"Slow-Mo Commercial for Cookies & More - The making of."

Right, so after I got this thing put together, I set up my camera and I decided to shoot on a white screen background. So I took two 650 tungsten film gear lights and shined them directly onto the background.
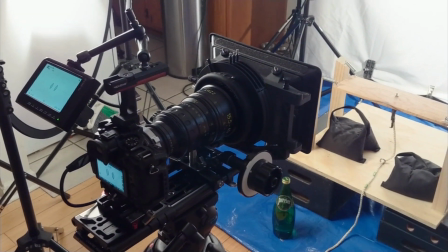182s
I ended up shooting this entire thing at 120 frames per second using a 240th of a second shutter speed. And that causes things to be pretty dark because the amount of time the shutter is open is not very long. So I took those 650 Filmgear tungsten lights and put them pretty close to the background and shot on a white background.
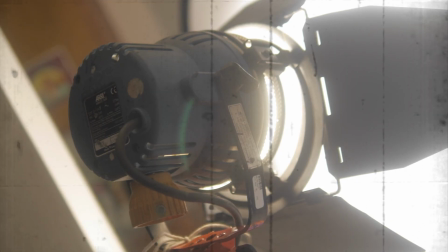203s
And then I had a key light which was a 1K RE open face tungsten unit.
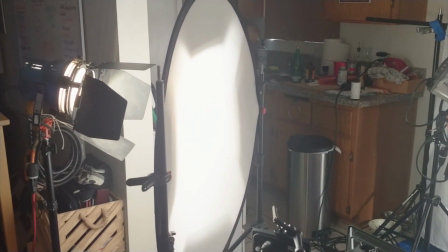209s
And I had this large piece of diffusion in front of it to kind of fill the entire area And then I put the cookie
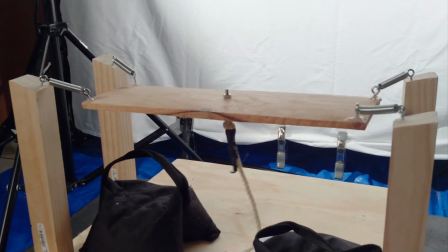215s
launcher right in the middle of all that and had some fun launching some cookies in the air And of course things ended up being a little tricky to be
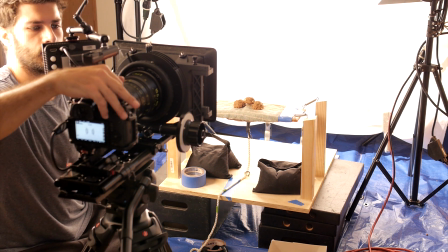222s
able to run everything at the same time You know make sure it's in focus and make sure that the cookie gets launched up into the frame Yeah It was a challenge running back and forth and you know hitting record and then launching a cookie in there real quick but it turned out to
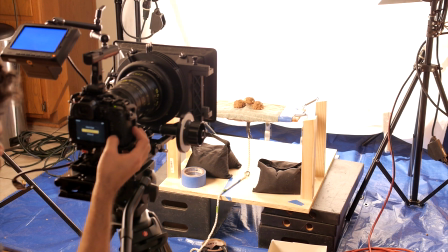236s
be a lot of fun.
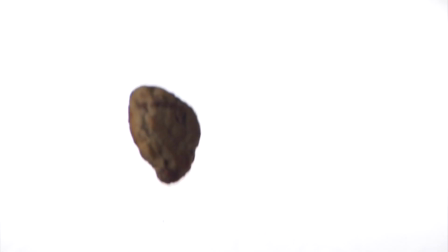237s
Of course, it's kind of tough to do all of that, you know, just by myself, so you can see some of the cookies aren't really in focus, but, you know, that's to be expected since I'm just running it,
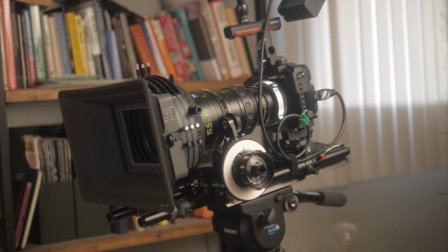245s
you know, as an experiment. I set my zoom lens to 45 millimeters, which, you know, on the GH5S has a, like, 2x crop field of view equivalent, so, you know, I was kind of shooting at, like, 90 millimeters in order to get close up to these,
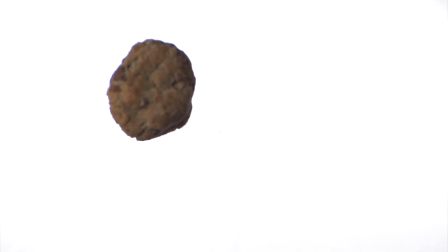258s
to the action of the cookies. That, in turn, caused the depth of field to be rather shallow.
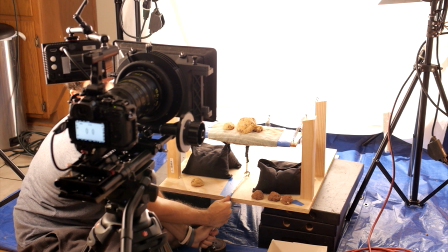262s
I was shooting about T3.2 and overexposing the background to get like a solid white color and of course I ended up
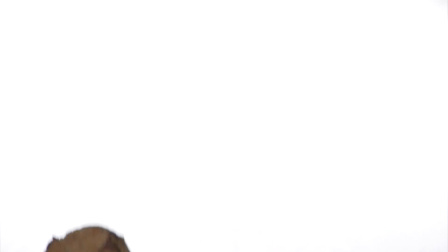269s
like throwing cookies in the air just like manually in order to just get like a bunch of tosses in the air real quick and get like a bunch of footage and
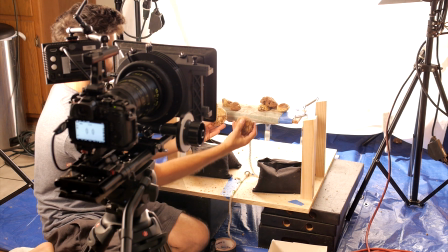277s
try to edit later. After launching some cookies, I decided I wanted to get some milk in the mix, too.
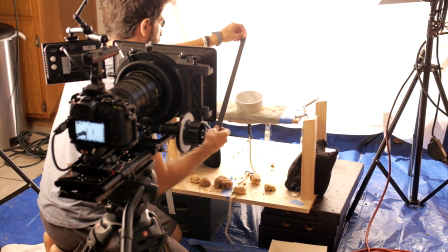282s
So I ended up taking a little serving dish and just kind of gap taping it to that piece of wood and
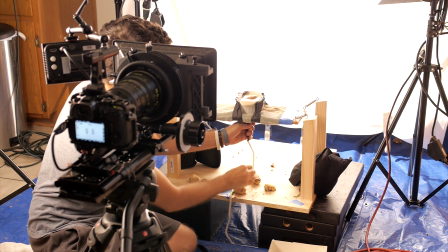287s
pouring milk and throwing a cookie in real quick so it doesn't get too soggy and then just pulling down,
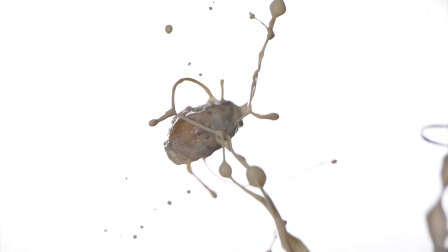293s
launching it into the air and kind of just see what happens. And then in the middle of the commercial, I did that kind of thing where the cookie breaks itself open. You can see chocolate, melted chocolate in between. I accomplished that by actually using a hot glue gun and popsicle sticks and what I did was I actually broke the cookie in half and
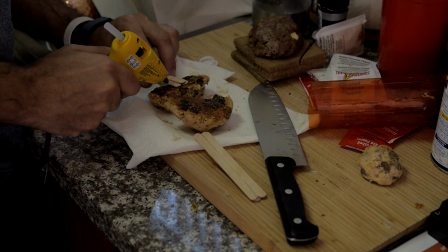312s
then used the glue gun to glue the popsicle sticks to the back of the cookie and for prosperity I decided to throw it in the freezer just to
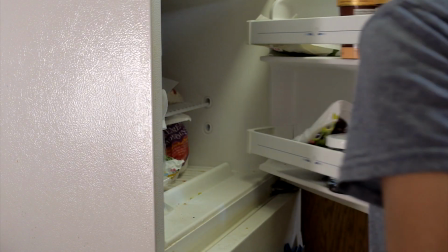321s
make sure that it stayed together and after cooling off in the freezer for a little bit I threw it onto two tripods and used some plastic clamps to kind of rotate them out a little bit and in order to get that melted chocolate look in between the cookie I took a few chocolate
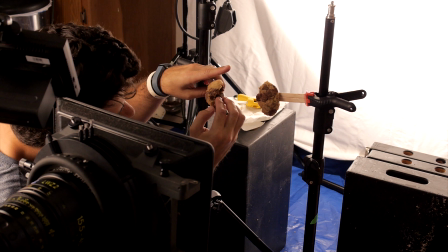338s
chips and then just kind of stuck them in there and then used a heat gun to heat them up and get them nice and soft and then hit record real quick
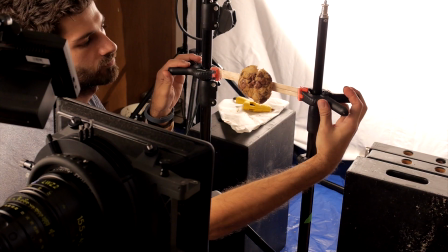345s
and then just kind of broke it apart and luckily I got you know one or two takes that were really good and
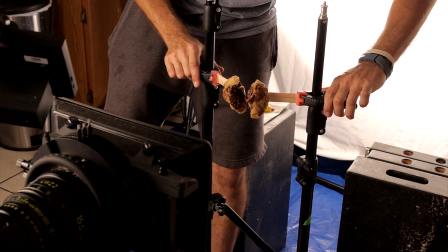352s
you could kind of see that chocolatey goodness coming out and then of course after shooting it I came back
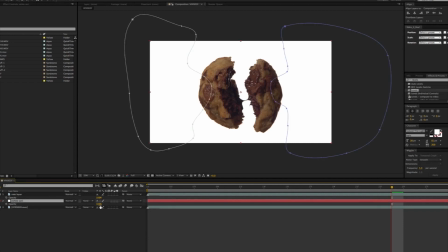357s
in after effects and and then rotoscope the edges of the cookie so it would just be there floating by itself. You know, overall, it was a really interesting experience. I feel like I have a lot more respect for, you know, the full-time food cinematographers out there now, of course, because, you know, it's not easy.
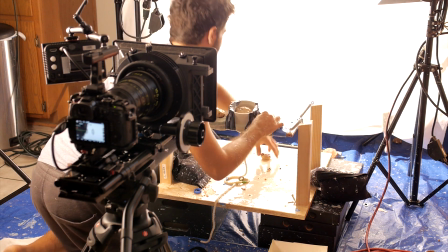374s
In order to get everything, you know, lit correctly and looking really nice and pretty,
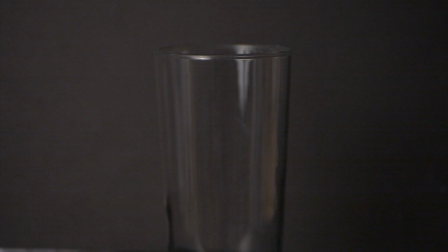379s
and I think most importantly, having repeatability is, you know, something that's really important when you're on, you know, a video shoot.
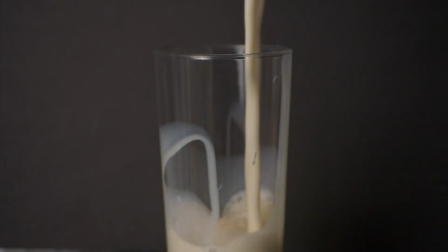386s
And that's actually one of the reasons why they use lots of really strange ingredients in order to, you know, maximize the longevity of the product like on camera under all of these hot lights.
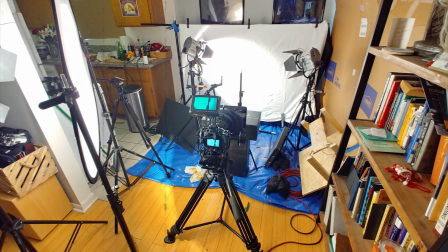397s
And I can see why it takes an entire studio space in order to shoot something like this.
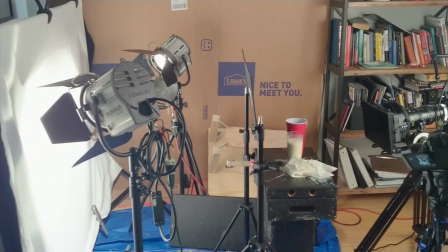402s
I had my entire kitchen, you know, turned upside down using every square inch of it to make this huge mess where there's like cookies and milk everywhere. But at the end of the day, I had a lot of fun and I gained a lot of experience from it.